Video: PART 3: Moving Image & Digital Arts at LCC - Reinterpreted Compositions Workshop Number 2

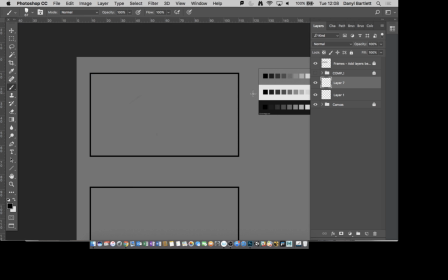[8:17]
So going back to Photoshop, and we've got this kind of blank canvas to work on. Am I still green? Nope, I've got a better color to work with.
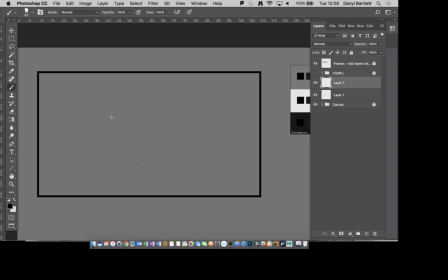[8:27]
When we think about this space and how we break it up, there are very clear rules about how we establish certain meaning. So I said to you about if we've got a big open shot, we do that. Yeah, if you've got like this big expanse, this huge space you want to cover, or you've got lots of information to get in,
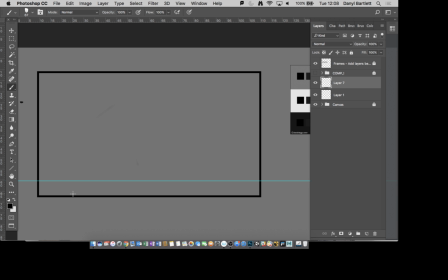[8:45]
like a windmill on fire, a good starting point is a low horizon line because it implies the camera's low, therefore it's capturing a wide space. You know, it's got a lot. There's a lot in frame that it can capture.
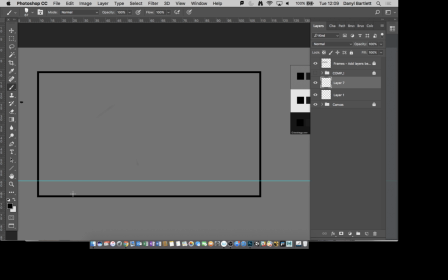[8:59]
The other thing that it can do is it can give the implication that the camera is not just capturing a lot of information, but that it is pointing upwards. Okay, so if we think about this, I'm just going to sort of randomly doodle. Let's say we've got a character that's just kind of standing here, like so.
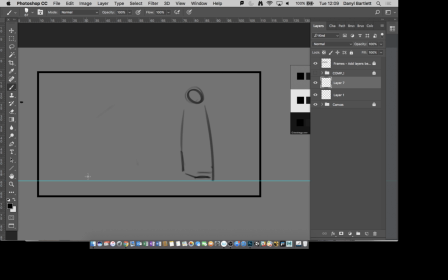[9:21]
Shooting them from a long way away will produce a low horizon line. So I'm thinking side on here. But if the camera is here, yeah, facing at the person, what you get in the frame is basically that.
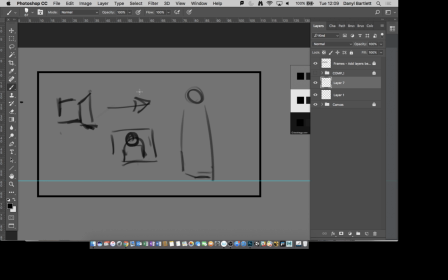[9:40]
You're just going to get a head and shoulders in the frame. You step backwards. If we then take that camera and put it here, going that way, the frame
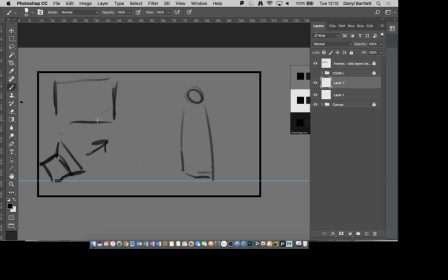it's going to look like that. That is far more dominant, you know, because we're kind of pointing upwards, we're pointing into the distance.
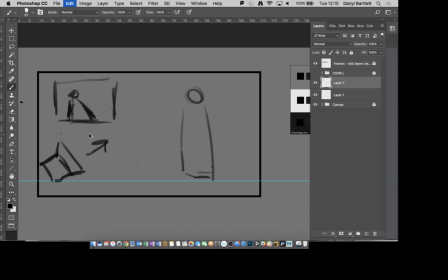[10:14]
It's far more dominant as opposed than just having the camera straight at someone. And that's just like a standard rule. You can see it in painting, like in traditional painting, especially artists like during the pre-Raphaelite movement and stuff, they would place objects of higher importance higher up in the composition.
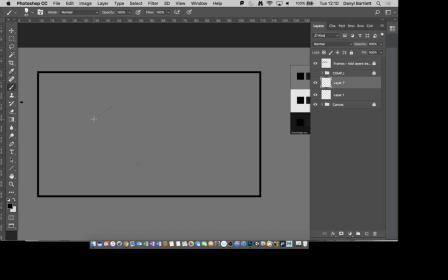[10:33]
And that's what we're going to try and look to do. So going back to my design, there was two that I was thinking of, but there's a really cool kind of interrogation one. Let's just get through a couple of pages of rubbish. Where are we? Sorry.
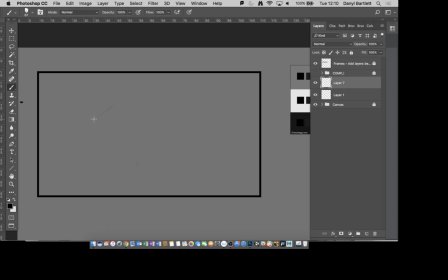All right, okay, so there's kind of two pieces of interrogation here that I was kind of working with, and both of them do the same thing. So the first sketch idea that I had was that
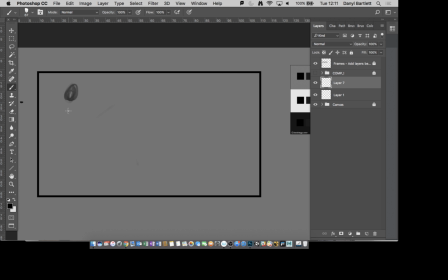[11:08]
like Frollo's head's kind of up here, and he's actually on his horse. So the horse is kind of here in the shot. It's rough, don't judge me. So the horse's head's kind of down here,
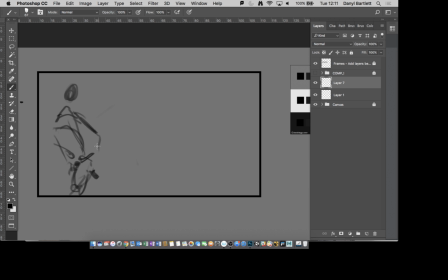[11:27]
and its body's here, and Frollo's kind of sitting astride it like this, and then the actual person that's being interrogated is down here. So that was my initial thought, was to kind of place one character high up here, with the horse kind of like that.
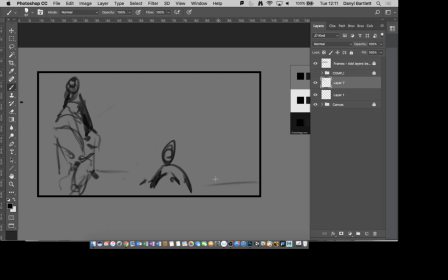[11:45]
It would still have a low horizon line. The horizon line would still be relatively low, like this. So that's one idea, and it's the same principle. Higher up, important, domineering. Lower down, weaker character. So that's one way I was thinking to do it. The other way of thinking to do it
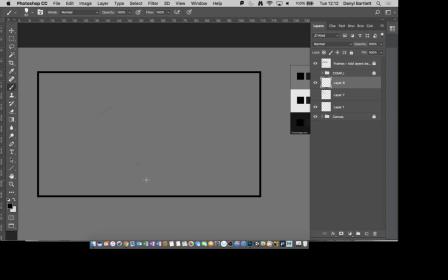[12:09]
was similar, actually, in theme. Was, again, you go for a kind of relatively low horizon, but it's not low because it's a wide expanse. It's a low because what we were doing instead was framing the whole bodies of the characters.
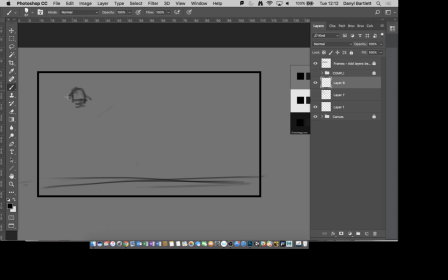[12:25]
So Frodo had he's got like a weird triangular hat thing. So it's kind of like that.
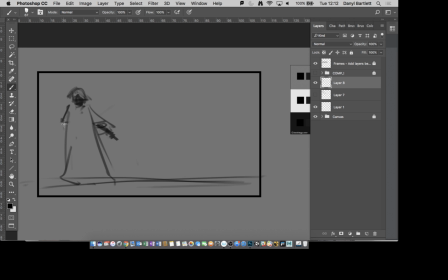[12:37]
And he has the weird puffy sleeves. And then I kind of had his horse like half in the shot there. Again, same thing. There's his little ears.
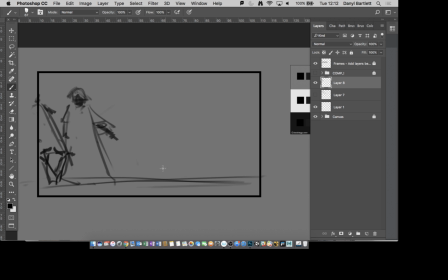[12:52]
So there was the horse, there was Frollo, and instead of having a head and shoulders, I quite liked the idea of like having the character almost slumped on the floor. And then up here, having Phoebus, like just kind of half in the shot.
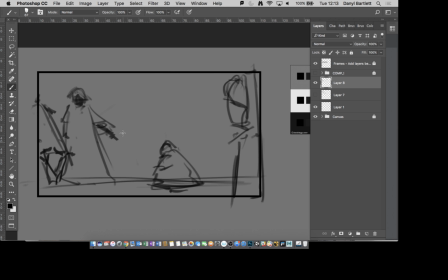[13:12]
Kind of like that. Now, these two designs, they are different, but there are similarities. Can you see where the similarity is in terms of placement? The character that is dominant, the one that is the threat within this in terms of narrative,
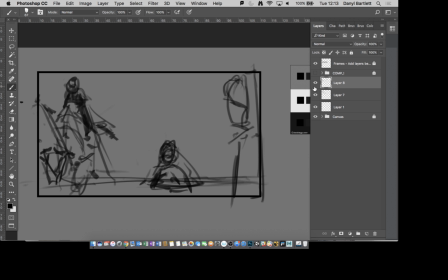[13:29]
is placed really high up in the shot. Okay, really, really high up. The character that's kind of the victim, so the miller in this instance, is really low down.
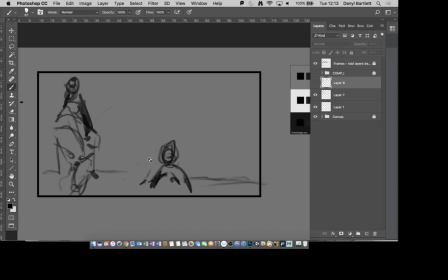[13:43]
Now, no, not that one. This one is very, very difficult to work with further because there's a problem with the composition here. This is fine. This is a bad horse. This is the character that's about to die, and we can see the kind of relationship between them.
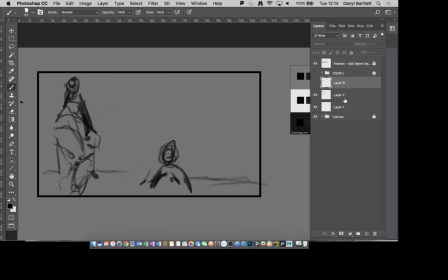[14:00]
You know, you've got some relatively clear grouping going on. You know, because you've got multiple characters here. They are grouped in terms of like how you cut the shot in half, so they exist just in one half of the shot, so that principle's fine. The problem with it though is there's nothing in the background.
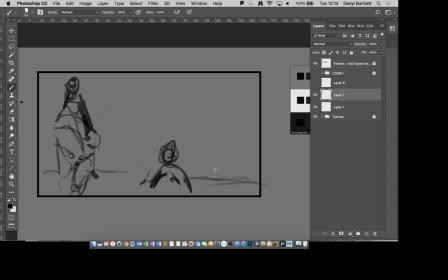[14:18]
Like it's okay thinking about putting characters places, but actually you've got a problem here. How do you fill that background? How do you create content that's more than just the characters? So this one's got some kind of issues with it. In comparison,
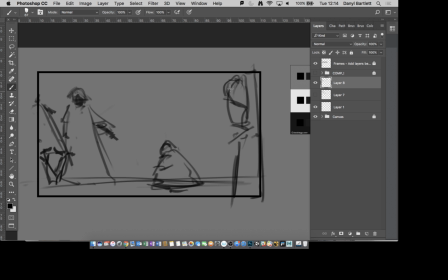[14:36]
this one has by putting a character right here in the foreground. And this is an important character as well, because it's the one that we are kind of on the side of, or at least sympathize with initially.
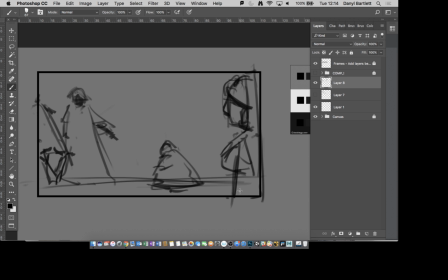[14:51]
So having him right here in the foreground is really effective. First off, because he's telling us which way to look. So his eye line is basically saying, look that way. So we look that way. This guy's the arch of his back again is saying look that way.
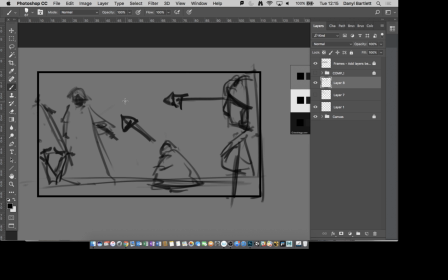[15:09]
So he's giving us that direction and that movement through the shot, which works quite nicely. But also by having a giant character in the foreground, if you think about this just as a flat image, he occupies space. So he's kind of covering up any potential issues that might be there
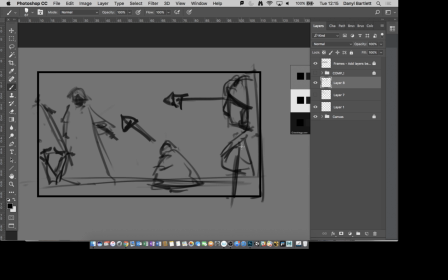[15:26]
in terms of like what you put in the background or how you use a matte background. So there's two different approaches here. Either one of them could potentially be quite effective. But what I would like you guys to do is pick one. So either a 2-character setup.
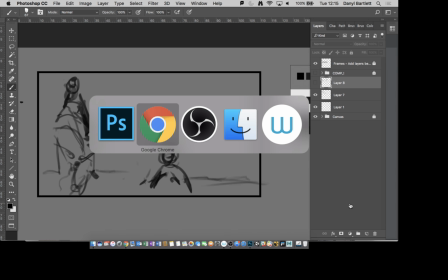[15:45]
So we're just going back. We are focusing on that specific line.
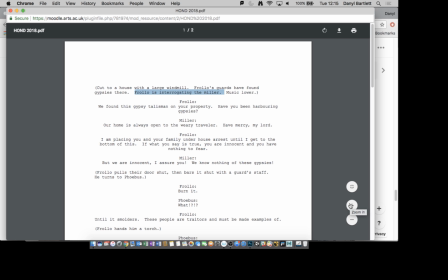[15:50]
Frollo is interrogating the miller. That specific line. Pick one of these.
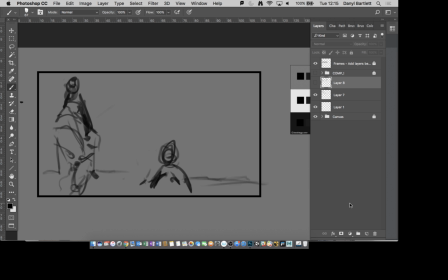[15:55]
A 2-character setup where it is just Frollo and the miller. You don't have to follow that. You don't have to put him on a horse. You can make him stand. I just thought the horse thing was kind of interesting. So Frollo and the miller, or
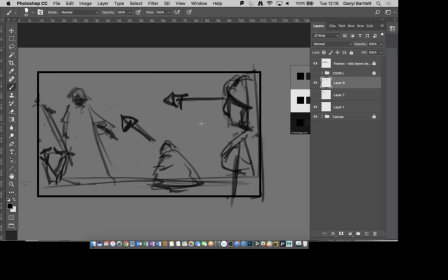[16:14]
Frollo and the miller and Phoebus, a 3-character setup. But I want you to play by the rules. Balance, rhythm, grouping are the most important ones with this. Okay, how do you fill them into the shot? How do you group them together?